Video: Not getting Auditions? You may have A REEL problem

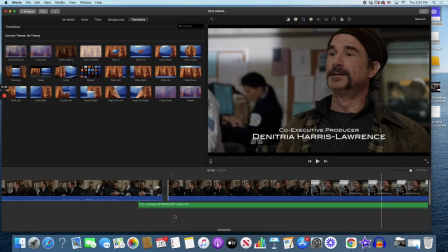So that's where I want it. I'm going to zoom in. I've already placed it. Right click.
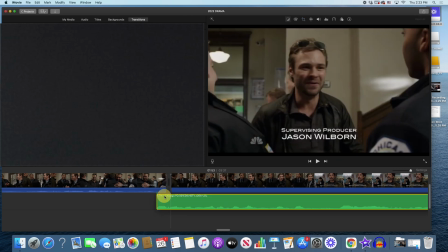No? Okay. Well, you know what we can do? Drag it. So I brought my partner's dialogue and pasted it when we went to Ruzick.
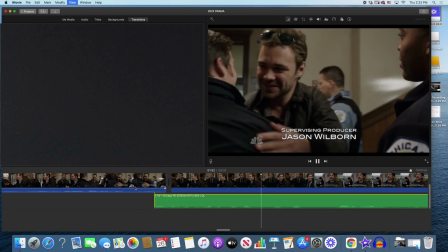How is it here, man? We're hoping after graduation. Yep. How is it here, man?
Yeah, we jump right in, right?
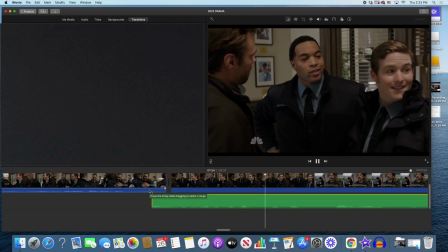How is it here, man? We're hoping after graduation, this is our spot. Yeah, I don't know how it is for the patrolmen.
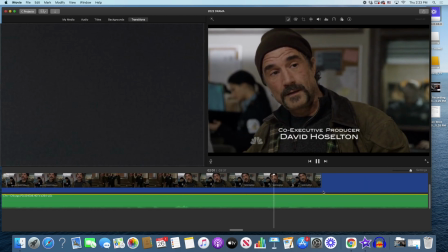Skip that part. Yeah, so we heard.
None of this matters. I don't need this.
Skip that part. Yeah, so we heard.
It's not about me, and it doesn't show me, so why would I... Then he comes up.
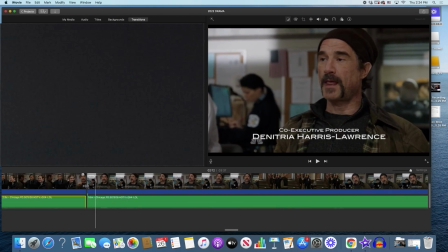All right, so none of that stuff matters, and especially because I've got other stuff as a reel, so I don't need this long thing.
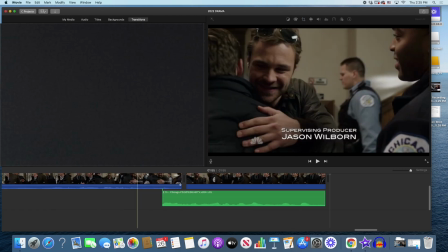Yeah, and we'll cut this right here. Get that out. So boom, there you go. So that's my updated version of this scene.
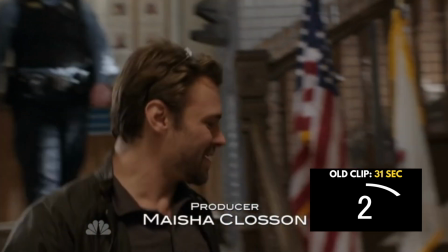Gutierrez, you still carrying Maloney on your back? Hey, I'm used to it by now. Off yours.
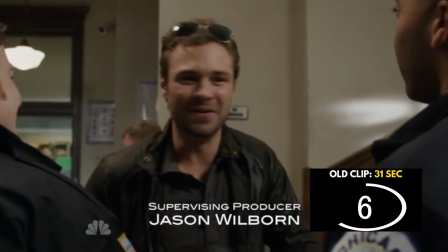Yeah. How are you, buddy? Good to see you. How is it here, man? We're hoping after graduation, this is our spot.
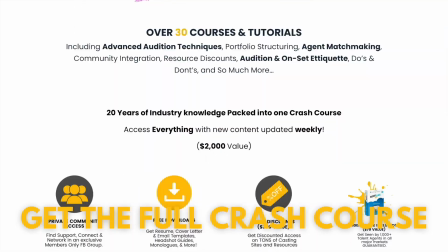We'll go more into depth in the course, breakdowns, budgets, contract templates, and a whole lot more. Thanks for watching. Please like the video and subscribe to our channel for more acting tips by real working actors.